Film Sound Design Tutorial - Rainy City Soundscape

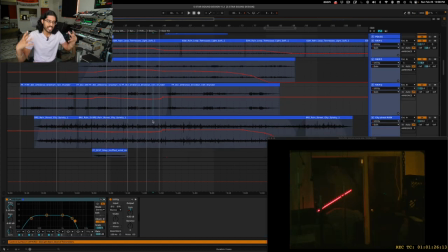I want the dominant rain sound to be ones that are a little bit more impactful, have more weight to them, which is like this one, this Brooklyn rain,
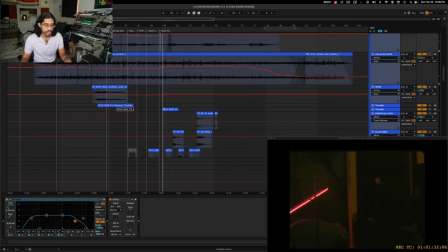this city rain right here, and then definitely this thunder rain ambiance.
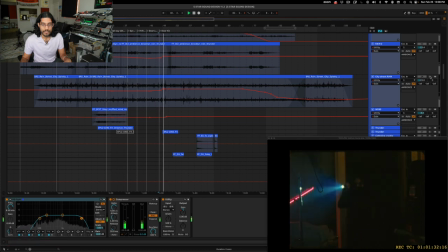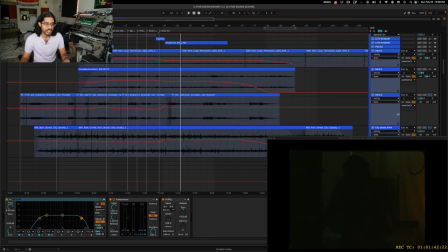So what you just heard, that's like the main rain noise, and then these get turned down a bit, and they're just filling in a little bit of the frequency spectrum.
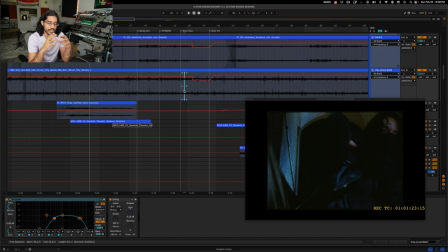That's all. So a very crucial component of sound design is also simulating the space that you're in accurately. So in this scene right here, us, the viewer, we are inside this abandoned film studio. The door is closed, it's raining outside, and the protagonist is about to break in.
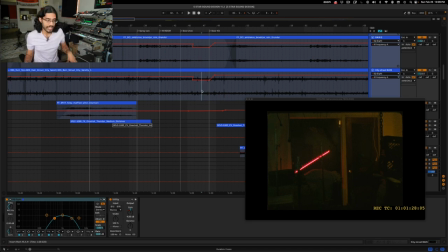So during the scene, the door is closed, and then she breaks in, and then the door opens, right? So in real life, if the door was closed, you're not getting that much high frequencies of the rain noise. You're mostly hearing the thunder, the low frequencies. High frequencies are getting blocked by the hard surface of the door.
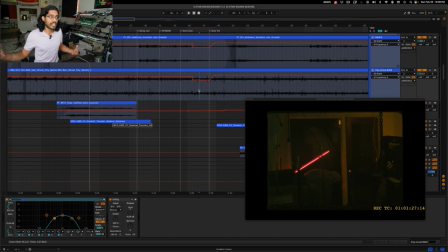And when the door opens, a lot of that high frequencies is going to be let through.
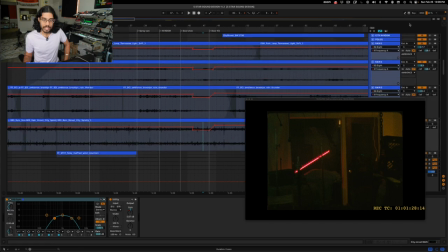So what I'm doing here is on all these rain recordings, I am lowering the cutoff frequency for the low pass filter. So I'm taking away a lot of these highs, as you can see right here. Boom, taking out the highs, taking out some more highs.
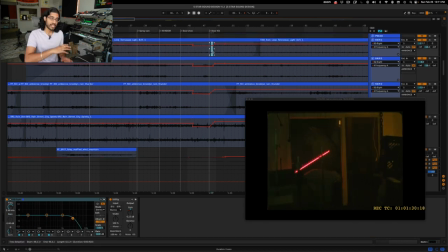So when that door opens, the cutoff frequency on the low pass filter opens up, letting in more high frequencies. And that somewhat simulates what it'd be like in real life. Obviously here we're trying to exaggerate it and overemphasize it, but hopefully you get the point.
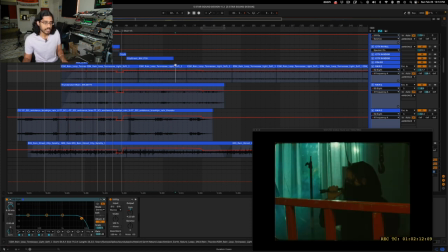And all those rain recordings just keep playing through the climax of the film. Some of them I can see they're looped, which, I mean, you're not really going to be able to tell in the context of the film.
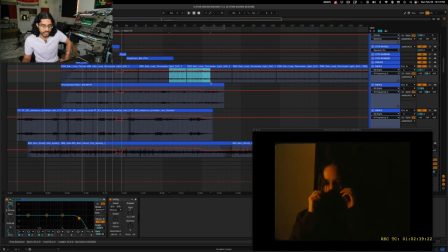And then they slowly die down as it gets into the sort of second half, the more chill part of the film.
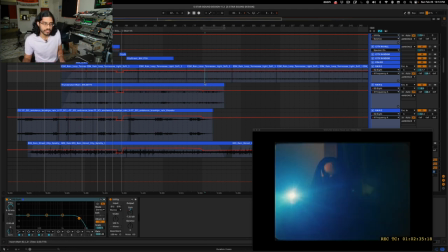So let me just play that for you here.
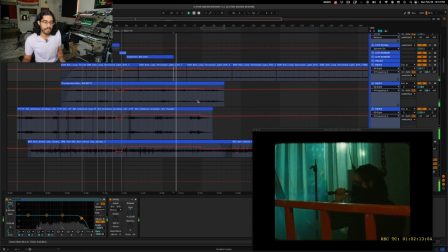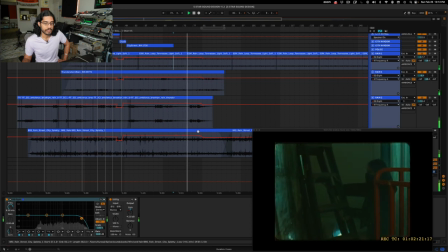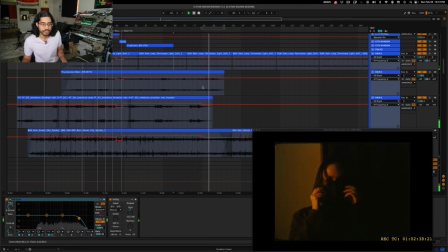So that's another example of simulating a space there where she's entering this other room.
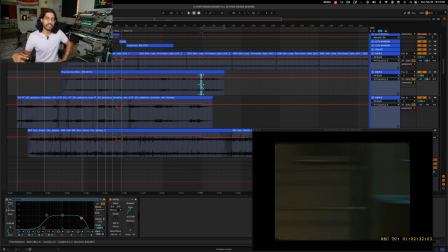She closes the curtain behind her, and so you hear less of that rain, you hear less of the high frequencies, and of course it's getting into the more chill part of the film. So in any case, we're trying to kind of have that rain die off and calm down.
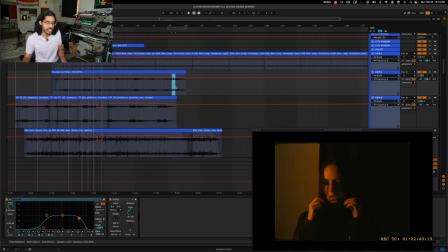So it's sort of 2 for 1 there, and then it just continues to more of the light rain noises here, like this little Tennessee light noise and some of that.
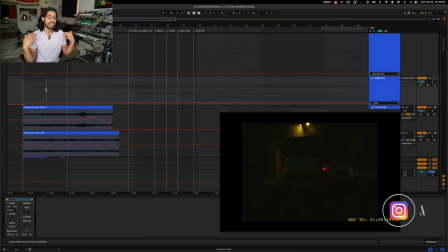So I think that covers a lot of what went into creating this rainy city soundscape. Hopefully sharing my process was helpful and you found some insights. If you did, leave a like on the video, subscribe to the channel, leave a little comment down below, and I hope you have a wonderful day. Stay creative, my friends. Peace.